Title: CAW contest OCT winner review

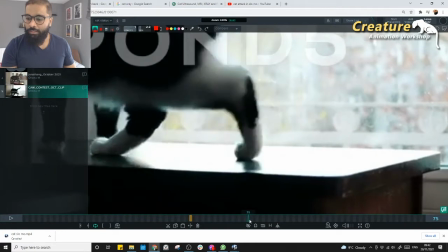(8:24)
Let me see. Yeah, look at this. Look at this. It's kind of this is the last point.
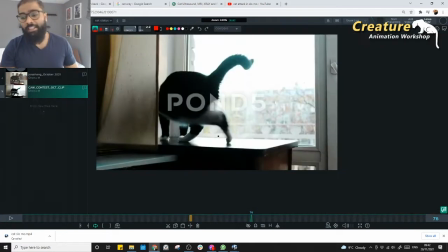(8:30)
It touches the ground because it's all lifting like that. It's not really lifting in a clean way. I mean, these are the simple things, but they actually add up a lot of value to the shot.
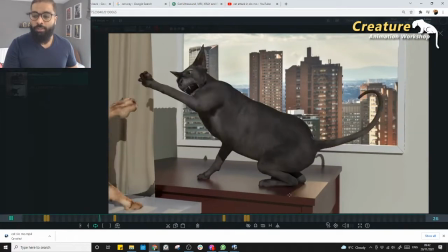(8:39)
In overall, whole shot wise. But yeah, so those are the things.
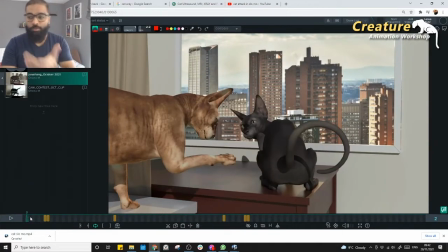(8:44)
And spine shapes, overall spine shapes, it's really great.
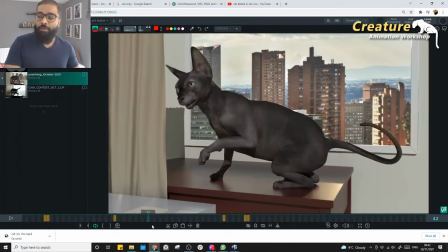(8:48)
But there are places it could be slightly better, where we can, especially places like this, right?
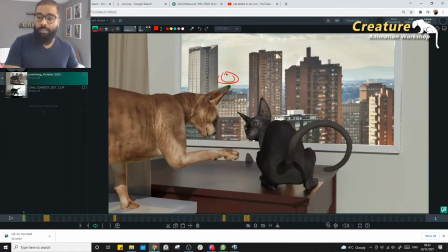(8:55)
So I mean, like if you see from the top view, so that's the head, let's say, that's the chest, and that's the bum, right? So like so he can be sitting like that, that's sort of, but here it's like a really straight, so it would be really nice to see that a small shape like that.
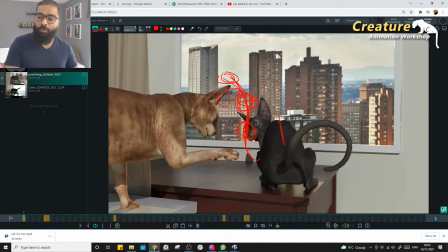(9:09)
And then when he turns, so that's when he see the chest can go a little bit more, and the hip can come a little bit more in. So it's kind of always an arc, like when they do this, when you're turning like this. So it's always that sort of arc we'd like to keep in mind. It's really straight. So that's your chest, that's your hip, and that's your head, right? So it's always nice to have that sort of arc.
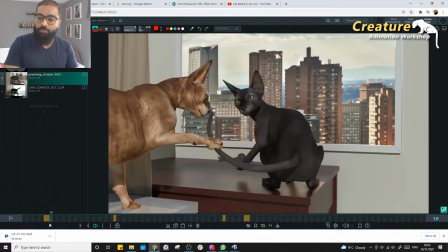(9:28)
So as we pass here, right? So it's kind of really, it's actually there, but it feels like this is a bit more straight, and that's a bit more straight, and there's a bit of a really good arc on your, chest, from chest to head, which is great. But it wouldn't be like, just like this.
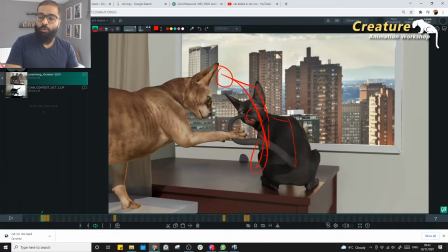(9:44)
It's kind of really nice to have that sort of a small arc on the body, and then try to turn your head, get this little bit more of that sort of a body and arc from the top view. It's gonna tell really great. So right now, if you see, I'm not really able to see the shape of the creature, like just head is sticking out from nowhere, right? I
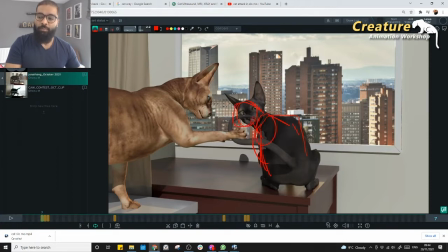(10:02)
would be really like to see something like this where you can actually see a little bit more of that shape coming out, like, I So see there.
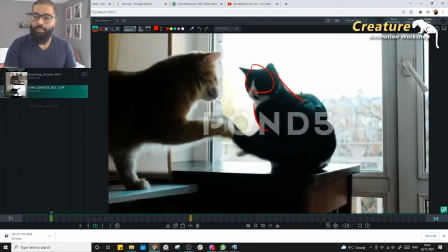(10:10)
So yeah, you see that there's a chest come out, and there's like, a really good like arc shape, right?
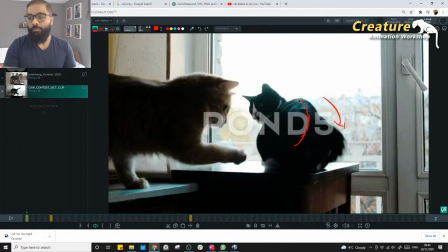(10:16)
So even here, look at this kind of really bend down towards it, and then kind of really nice shapes.
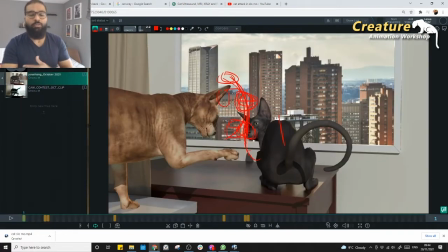(10:21)
So those are the ones could be actually enhanced from the top view. You might not notice from the camera, but you can actually see the essence of that in the camera on the shape,
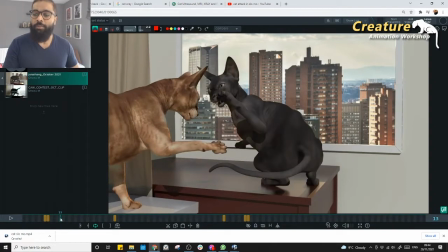(10:32)
body shape, and you can feel it, but you don't see the much details. So those sort of elements can be definitely help you to take the shot to next level.
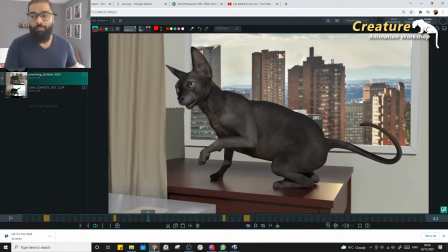(10:40)
And yeah, places like this, I'm not really sure how straight from the top view, so it would be really nice to see that sort of a small, bend on the body would be really nice, like that, can be definitely helpful on this.
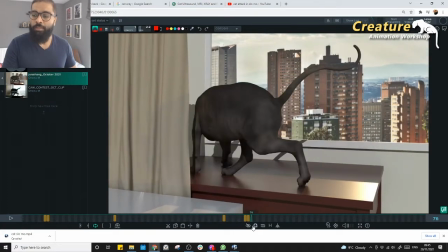(10:52)
Like he's really looking up to this side, right? So yeah, so those sort of small elements, and especially here also, like, it's kind of really loses into like, one shape.
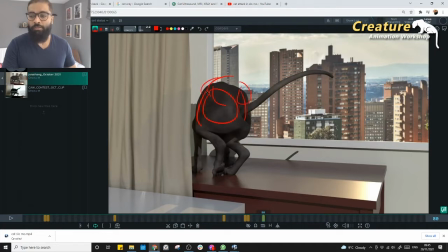(11:01)
So it would be nice to see like how it's actually kind of to see a little bit more like from the top view. So he could be like this, or she could be like this.
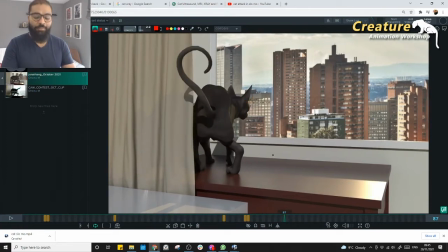(11:11)
So yeah, those little elements, like right now super straight, so yeah, so those are the elements could be definitely add a lot of value.
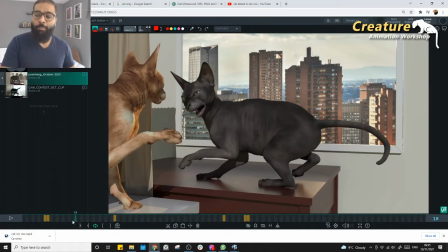(11:19)
And especially when the bend, they can actually bend, especially long cats like this, when the bend, right?
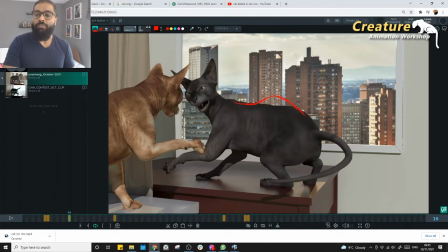(11:26)
I don't know how much control we have in the rig, so it's always nice to see that sort of like spike on the bone.
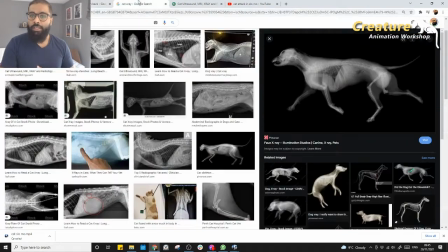(11:31)
Like if you see the x-ray we are talking, right?
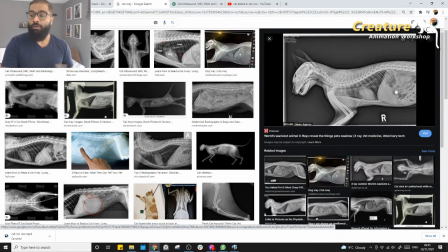(11:36)
When the bend, look at this is sort of a bend. They kind of really, if the longer the cat, the more bend you have, that, that sort of a thing, right?
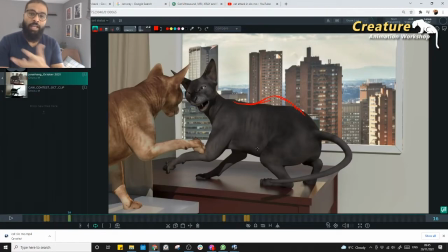(11:44)
So would be nice to keep in mind when you're animating that, the compressions, like not compression, when they come closer, you see the spine raises when they go really like part, chest and hip. So the chest, sorry, the spine count, goes down a bit more softer. So those sort of a shapes, right, can be definitely, like, especially here, like if I go back to your reference,
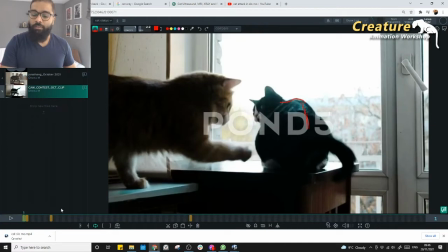(12:04)
and if I see this, so he's kind of really like, this is like a bit more like fly shape right now.
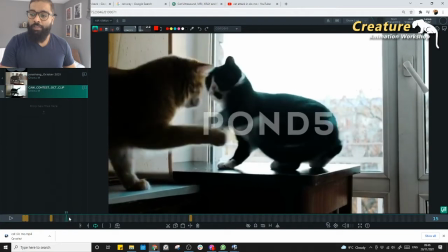(12:09)
And yeah, look at this. This is where kind of he stretches right now, because it's a bit of a stretch, right? He's covering the long area. As soon as he stretches, he comes back to attack position.
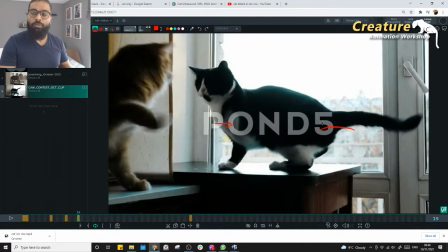(12:18)
Look at the spine, because he's coming, bringing the closer in. He's bringing the hip closer to the chest. So look at the spike on the spine, right?